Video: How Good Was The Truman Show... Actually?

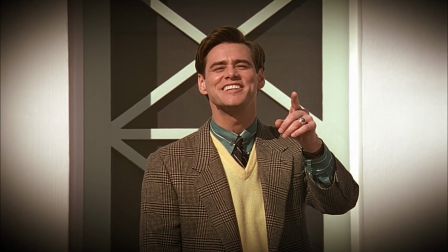[0:00]
Yes, The Truman Show is a legendary movie. But just how great is it really?
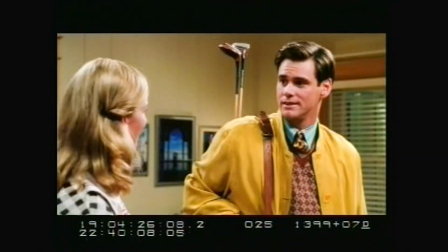[0:06]
In this video, we'll break it down into 10 categories: opening and closing scene,
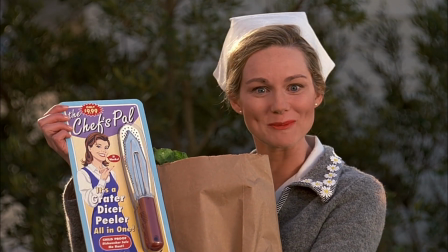[0:12]
main role, supporting cast, script, direction,
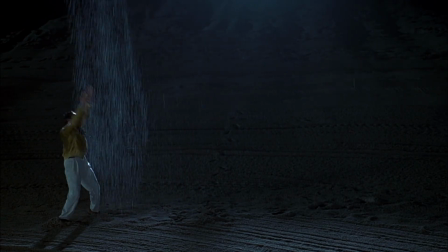[0:17]
cinematography, production design and VFX, editing and pacing,
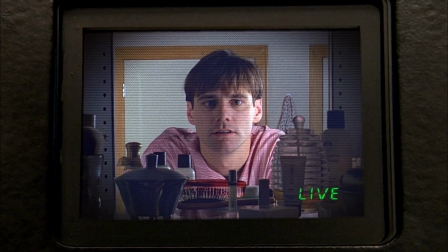[0:22]
soundtrack and sound design, and we'll finish off with my personal feelings on the movie.
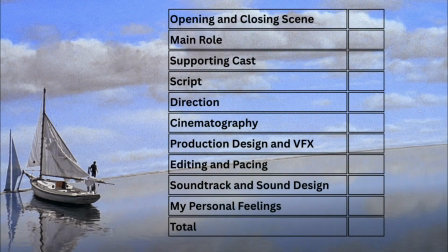[0:27]
Each category will be awarded a maximum of 10 points, thus grading Truman on the scale of 0 to 100.
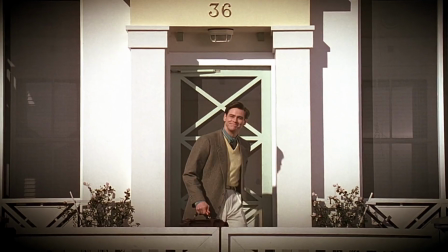[0:36]
Let's get into it. The opening scene is a certified all-time great none of us will ever forget.
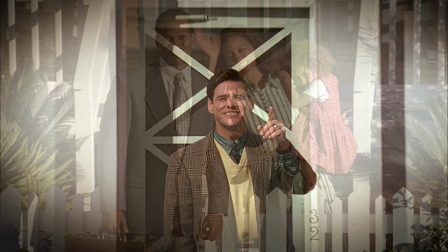[0:44]
Truman steps out of his front door and greets his neighbors with a megawatt
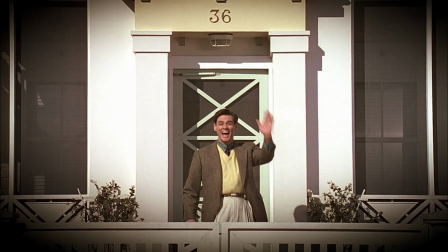[0:49]
smile and a line that feels like it's been rehearsed 1,000 times.
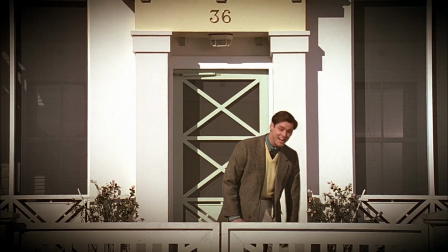[0:54] Good morning! Morning! Good morning. Oh, and in case I don't see you, good afternoon, good evening, and good night.
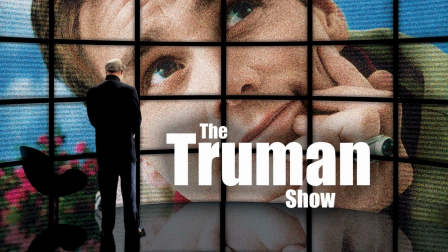[1:02]
Right away, the film tells us exactly what it's about.
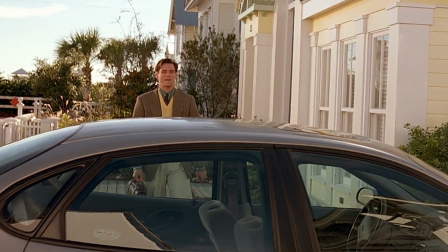[1:06]
A man whose entire existence is a performance, delivered straight to an unseen audience.
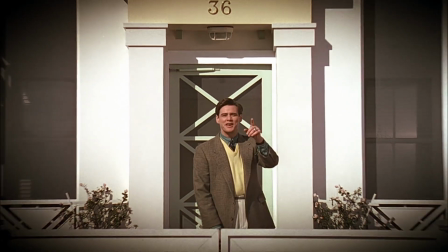[1:12]
The line is cheerful, polished, and weirdly overpracticed, like a sign-off from a daytime talk show host.
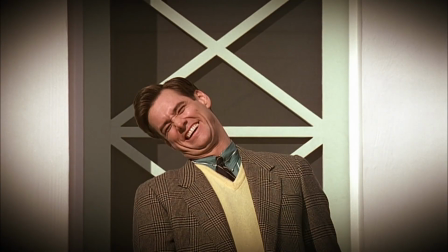[1:20]
Jim Carrey nails the delivery. Just charming enough to feel real, just mechanical enough to feel off.
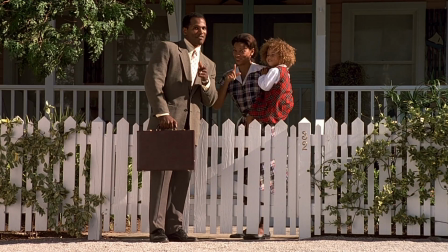[1:28]
Even the composition of the shot helps sell the illusion.
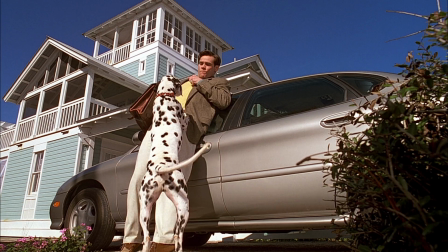[1:32]
The camera is placed low and angled slightly upward, like it's mounted inside a flower bed or a lawn gnome.
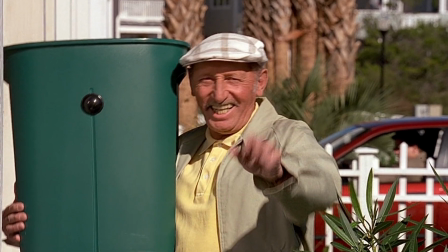[1:40]
It's friendly, but it's also voyeuristic. And that's the genius of the scene.
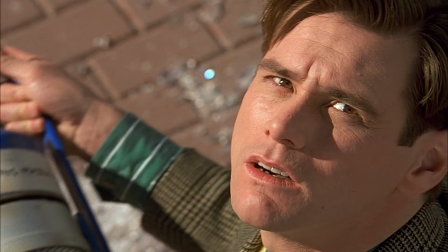[1:45]
It makes us complicit. We are already watching Truman the same way the in-universe audience does.
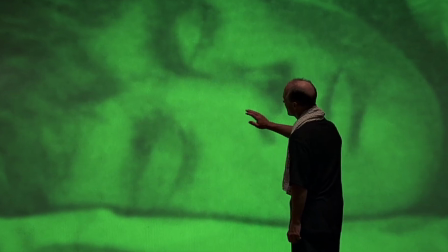[1:52]
Cheerfully, unquestioningly, from behind hidden glass. It's economical, clever, and thematically loaded.
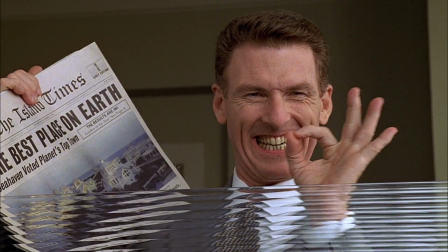[2:00]
I'd give the opening scene a 5 out of 5. It sets the tone, the satire, and the tragedy in under a minute.
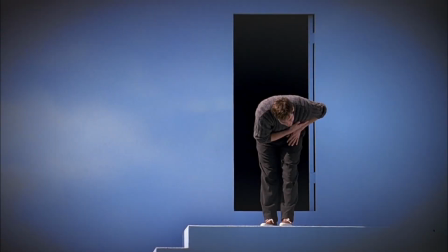[2:09]
The final scene of The Truman Show is as iconic as its first, maybe even more.
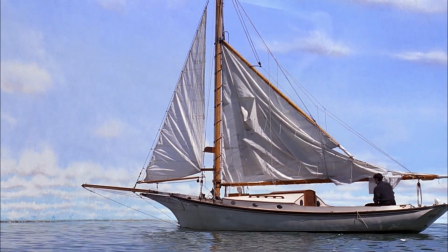[2:16]
After surviving the storm, after hitting the sky, Truman finds the literal edge of his world.
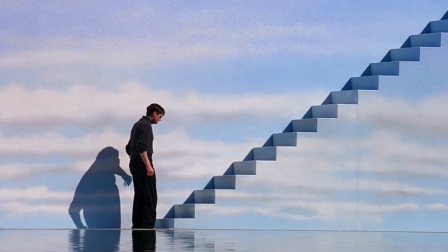[2:23]
He touches the painted wall, climbs the hidden staircase, and reaches the exit door.
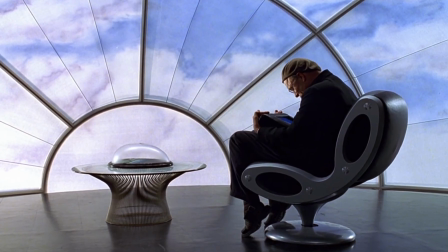[2:29]
Then Christoph speaks to him over the intercom like a god addressing his creation.
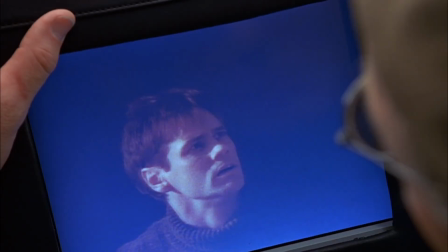[2:34]
A last-ditch attempt to keep the illusion alive. He offers comfort, safety, even love.
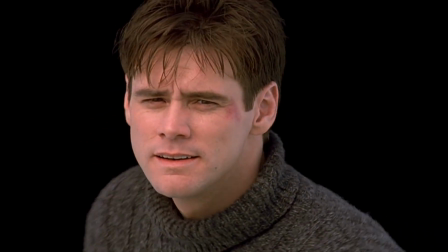[2:42]
But Truman pauses, smiles, and delivers the same line we heard at the start.
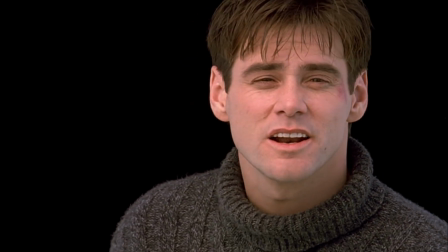[2:48]
Except this time, it's different.
In case I don't see you, good afternoon, good evening, and good night.
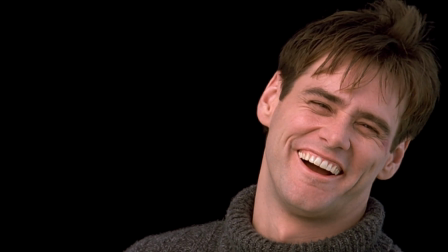[2:58]
The delivery is quieter, more human. No longer a performance, it's a farewell.
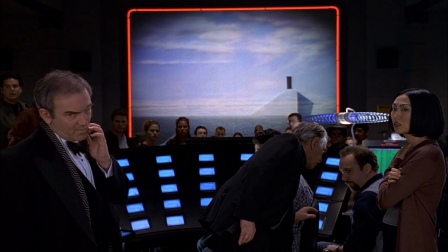[3:05]
A goodbye to the artificial world, to his captor, and to us, the audience who's been watching.
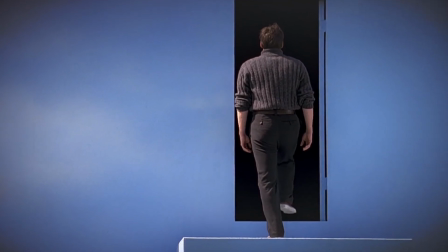[3:13]
He steps through the open door into the unknown. No applause, no music cues, just silence.
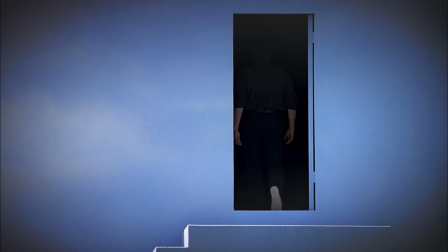[3:21]
Truman exits with dignity, not spectacle. The world, however, erupts.
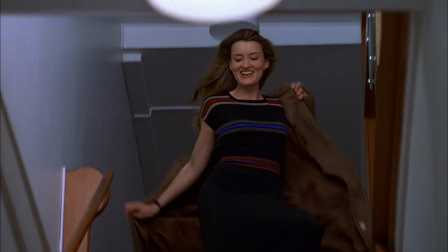[3:28]
It's a perfect ending, symbolic without being heavy-handed, emotional without being manipulative.
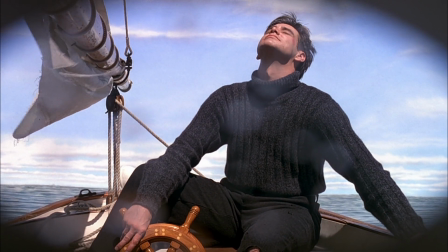[3:35]
A man walks into the unknown, choosing freedom over comfort.
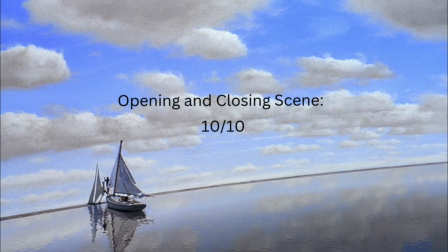[3:40]
5 out of 5. When we combine the two, we get 10 out of 10 for this category. Let's talk about Jim Carrey as Truman Burbank.
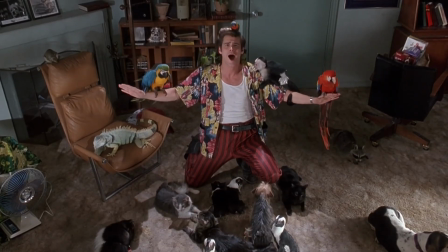[3:52]
This role cemented Carrey as more than the rubber-faced star of Ace Ventura and The Mask.
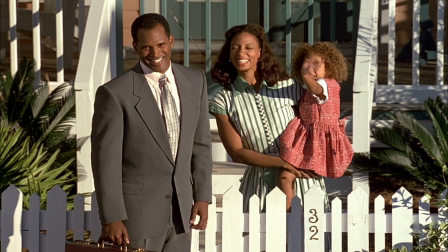[3:58]
We've already talked about that iconic front porch greeting. Bright, polished, just a little too perfect.
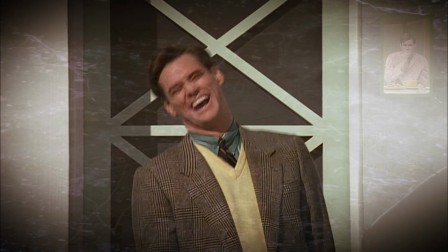[4:06]
Now let's zoom out.